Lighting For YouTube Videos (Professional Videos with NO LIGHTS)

What's going on, everyone? Kellan Reck here. This is my standard studio setup, but if you're trying to make your own setup, what happens if you don't have a light?
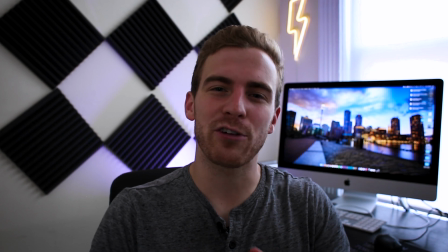[0:12]
This isn't gonna work. In this video, I'm gonna show you how to use natural lighting to go from this to this.
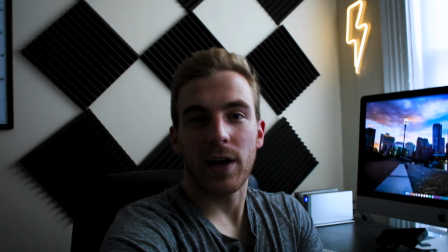[0:24]
So as you know, this is my original studio setup. This does not look great right now.
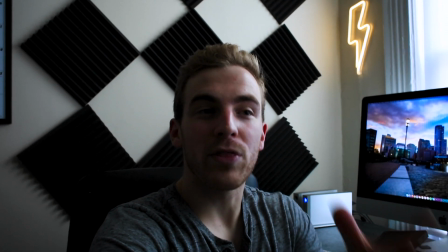[0:29]
It's dark, it's shadowed, with no light in front of me, there's not much I can do.
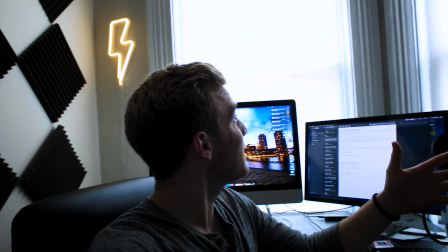[0:33]
But I have all of these windows here, and if I open them up, I can use the sunlight to make a drastic difference. Now before I do even that, I want to switch over from the camera audio to the lav mic audio that I'm wearing. Getting a lav mic will up the quality of your videos like crazy. There's a link below for one like this, and you can see that this audio is much stronger. So once we've got the audio set, we can now move on to adjusting the brightness and the position of our camera.
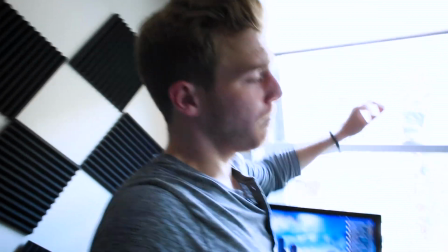[1:01]
So all I have to do is open up these shades. If I open these up, I'm suddenly getting much more light in the room.
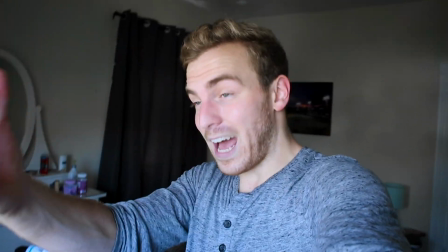[1:08]
And then if I swing my camera around so that I'm being lit by the natural light of the windows, we're getting a much better lighting on me, the subject.
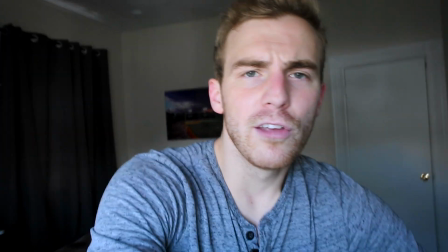[1:17]
So this means I need to just turn my studio around, not a problem. So now I move my camera off of my tripod, which would generally be set up over here,
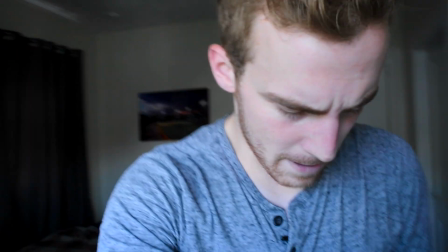[1:26]
and I put it onto a Joby Gorilla Pod, and I'm just gonna set it on my desk,
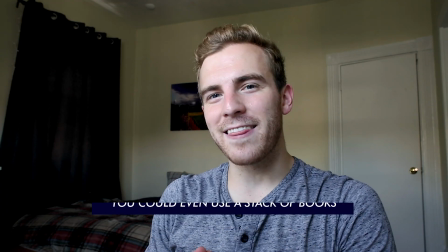[1:32]
as you can see right now. And you can see that just like that, we're getting a much better light on the face.
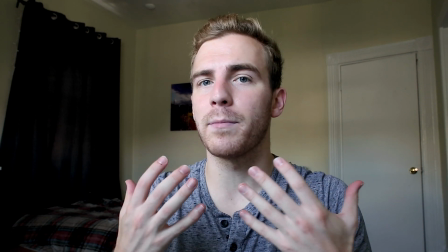[1:37]
It's not shadowed. I don't have any umbrella light casting light on me right now. It's just from the outside sun coming in. Let me show you through my phone camera so you can get a sense of what the setup's actually looking like. So you can see that I'm being well lit.
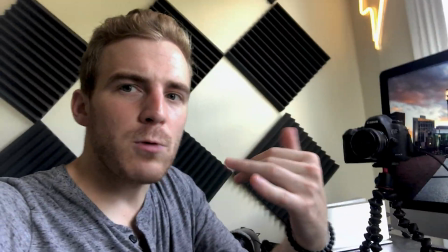[1:52]
My camera's on the Gorilla Pod. It's shooting at me with the sun behind, the sun coming in over my setup.
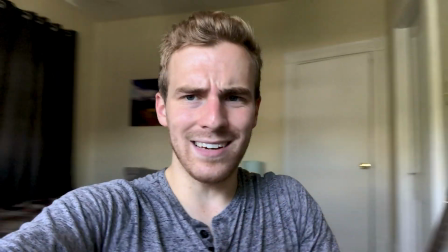[1:58]
And this is what my background's looking like right now. We'll get into that shortly, but there's a much better light on my face.
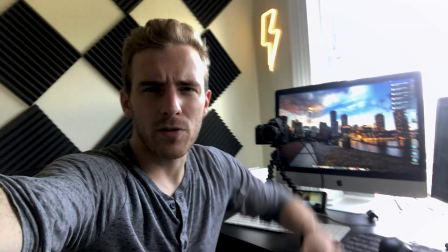[2:05]
My standard setup would be here. The windows are blown out, my face is shadowed.
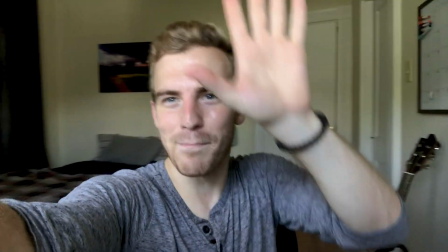[2:10]
It's not what we want, but by turning the camera around, putting the sunlight behind us, you get a much better look on the face.
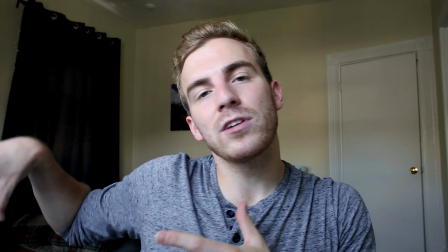[2:18]
So let me show you a side-by-side of what it looked like in my original setup with no light,
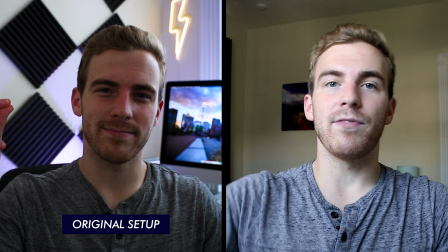[2:23]
very shadowed face, and now this, where we have the sunlight coming in, casting light on us,
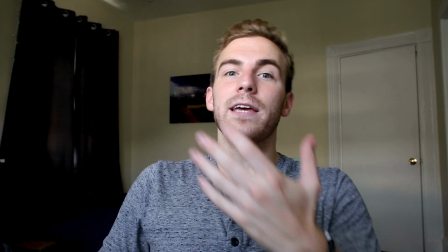[2:28]
and much cleaner look. So now that we have the camera repositioned, we have the light coming in from the window, things are looking good in terms of my face and the way I'm lit.
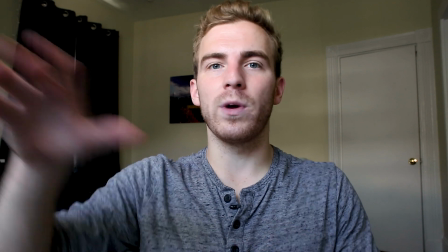[2:37]
Again, I have no additional lights in use right now, just the window light. The problem is our background is looking really bland.
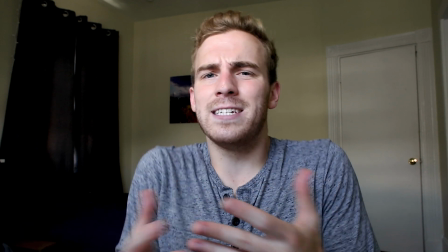[2:44]
It's dark, it's shadowed, there's not a lot of depth, there's no color, nothing's really happening.
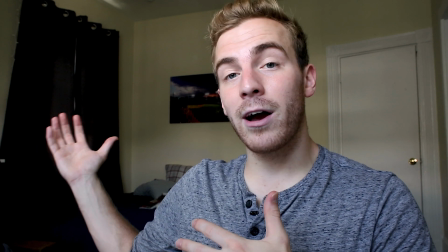[2:48]
So I'm gonna get up and I'm gonna make some adjustments to this background, and I think you'll see some huge differences in the way that things are looking.
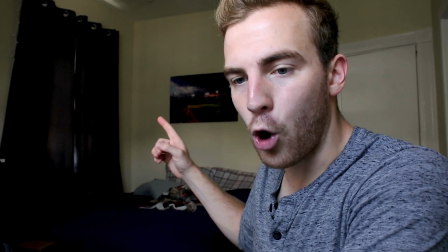[2:54]
What I'm gonna do is I'm gonna open up these curtains.
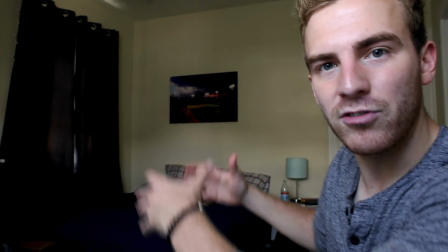[2:57]
Then I'm gonna turn on my lamp that I have back here to cast just a little bit of tungsten orange light going on in the background.
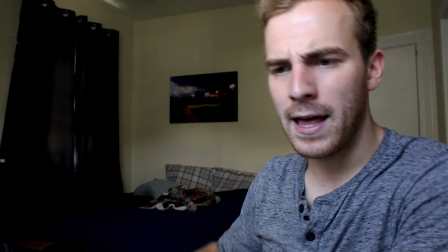[3:04]
I'm gonna clean up my bed so it's not so messy looking. And I'm also gonna open up this door behind me.
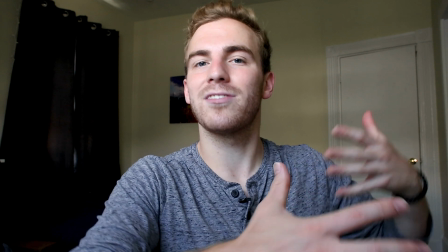[3:09]
And you'll see that that'll give us some depth into another room. We have some orange lighting in there that's gonna kind of mix things up. So what I'll do is I'll toss on my phone camera here and I'll take you along with me as we make these subtle adjustments.
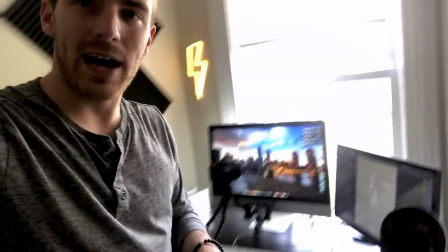[3:20]
So we're jumping into the phone now. You can see we have our window, our camera set up.
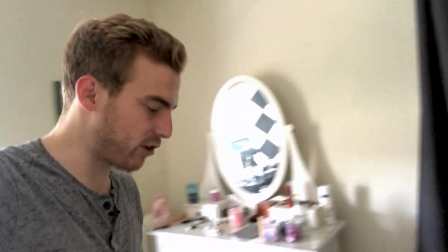[3:25]
Things are looking good over here, but we wanna make these subtle adjustments over here. So let's open up this curtain.
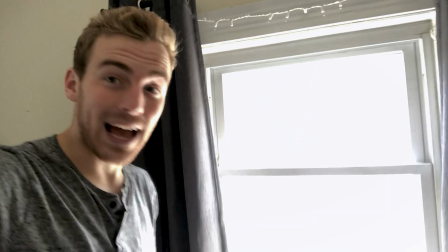[3:30]
Basically what we're doing is we're letting in more natural light. This is no additional purchased lights.
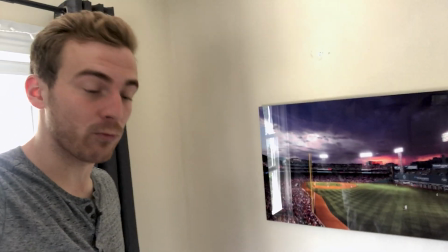[3:35]
We're letting in natural light. It's gonna cast light onto this art that I have on the wall already. I wanna tidy up my bed because it's an absolute mess.
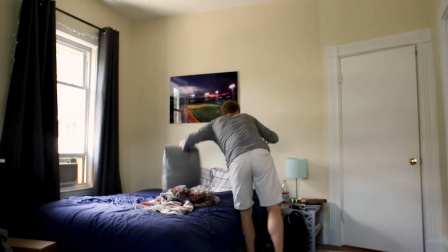[3:43]
So I'm just gonna basically make sure that it's looking somewhat clean. It's not too messy.
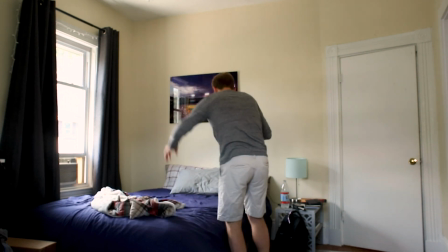[3:48]
Throw things properly down so we have blankets not skewed everywhere.
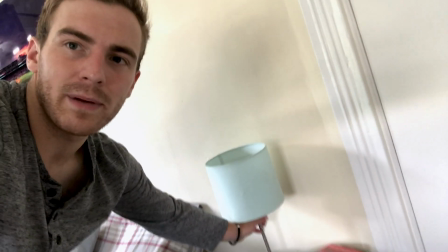[3:55]
I'm gonna turn on this lamp here so we get a little bit of that orange light being cast in the background.
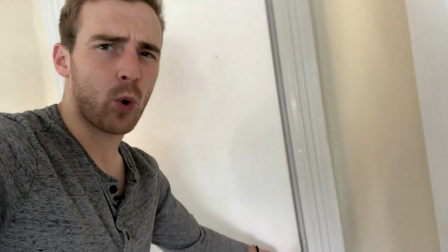[4:01]
And finally, I'm just gonna open up this back door. I didn't like just the white door, it looks a little awkward.